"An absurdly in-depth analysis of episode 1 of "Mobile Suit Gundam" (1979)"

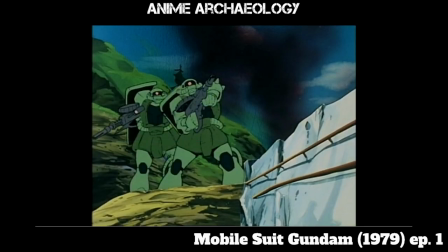2777s
There is absolutely no reason for these mecha to actually be in these physical positions, but it gets across the shock of the one and the concern and sort of hesitancy of the other one.
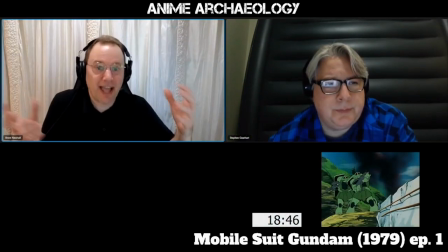2797s
It perfectly represents how the pilots would be standing in that situation.
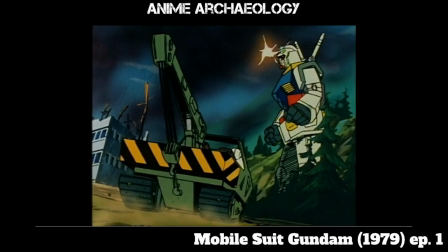2803s
Again, getting back to the idea of scale But this is just a great shot You have this vehicle moving sort of ballistically out of the shot Although it's literally there, but the sense that it's moving forward You have the Gundam moving right to left in the background
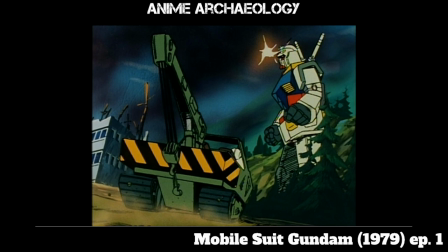2821s
Very dynamic, very visually interesting shot Something you really did not see a lot of in anime up to this point Just this sense of lots of things happening at once and that's what I like about this
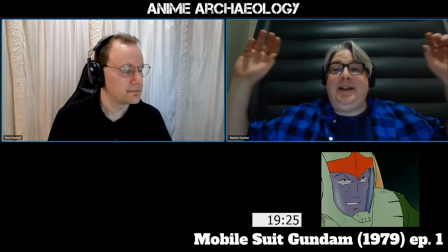2835s
it's not unlimited ammo
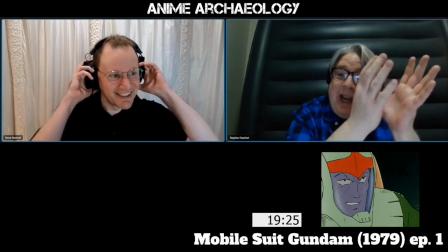2840s
you only have so much
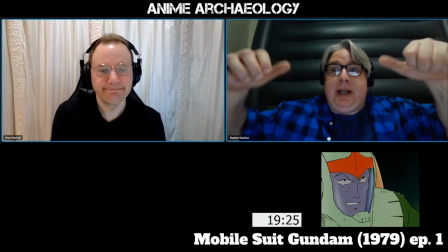2844s
but it does and it speaks to his experience because he's just walking I'm just going to blaze everything in my mask
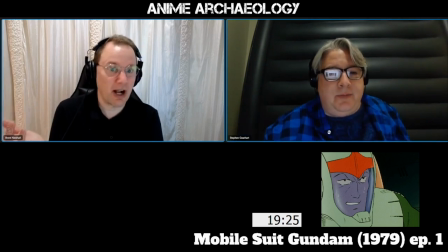2852s
it's also interesting because only a couple episodes later we see him even run out of beam energy
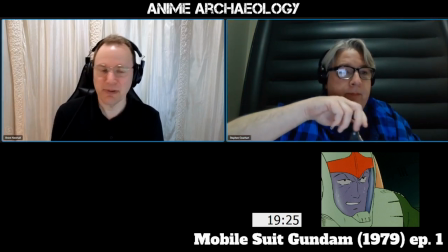2860s
everything on that that mobile suit is limited uh yeah it's
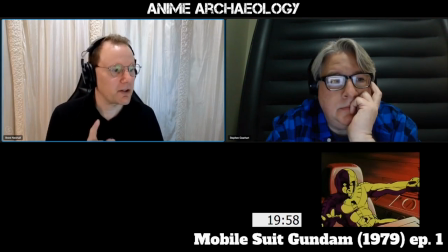2864s
it's it's great so i'm still unclear i i'm assuming what's happening here
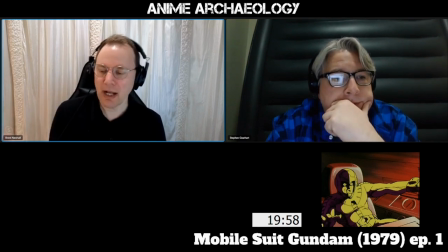2870s
which again you don't get without a lot of more context so he's surprised because
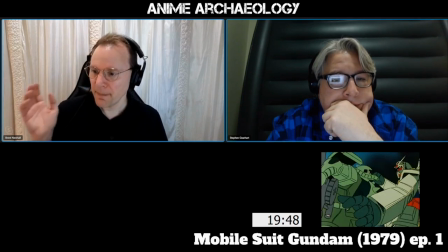2875s
we'll go back here a little bit um he's surprised because the gundam actually like grabs him and engages him in grappling effectively right and the reason is zeon's the only side with mobile suits
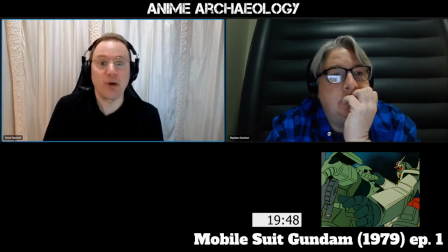2890s
right they've never had to fight mobile suits before so they're just thinking in terms of blowing up things they don't think through the consequences of if i get within point-blank range of this mecca
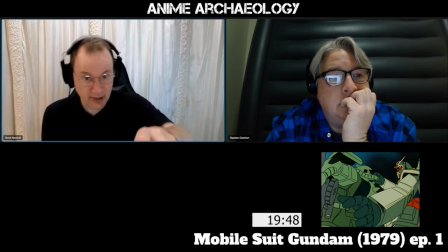2901s
it can actually like physically grab me and throw it back and that's why he's so
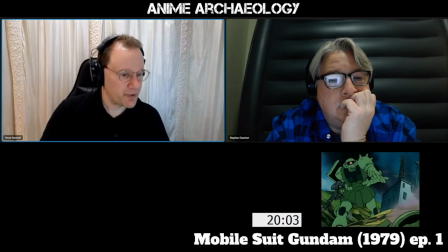2905s
shocked and again to that that point earlier um
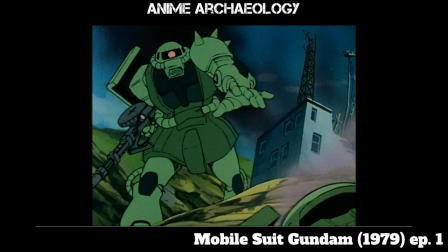2910s
right this is not the pose a mecca would actually be in but that is how he is emotionally reacting in the moment of just this oh my gosh so
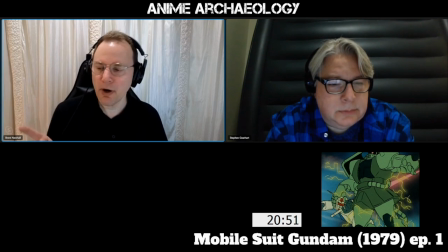2920s
don't you notice a couple of things here Amaro is so focused on Gene he jumps over for another mobile suit that is like right there for the taking right but I know he has to
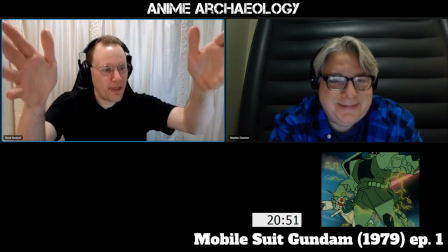2936s
again that hyper focus on that one thing I only get away so I'm gonna take care of you
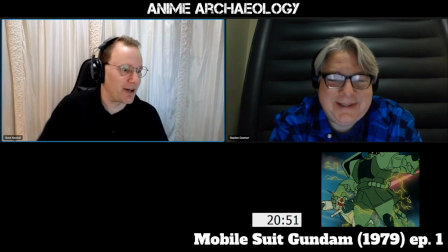2941s
instead of like you just hit him on the way but no um and
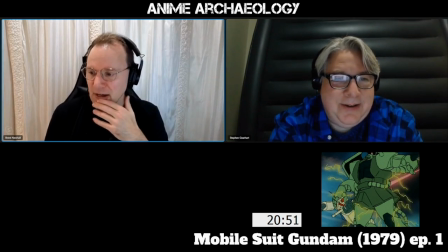2946s
then of course this this amazing shot of the beam saber hitting him in the back um
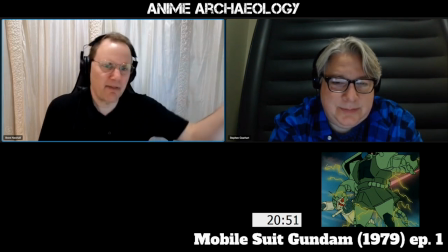2950s
uh and this idea obviously a very samurai kind of sense of hitting hitting somebody there but then the follow through i
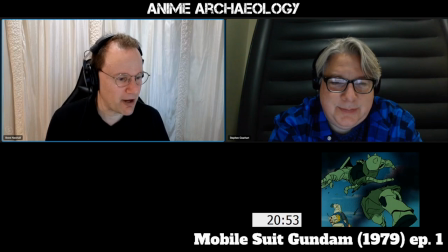2962s
mean that's yeah he's he's not recovering from that um and the fact that we know
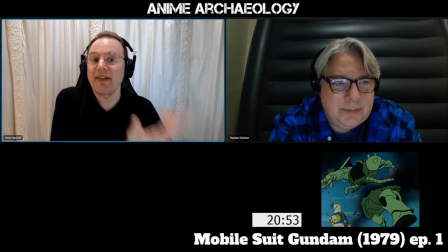2969s
from what we saw before where the pilot is seated yes what are the consequences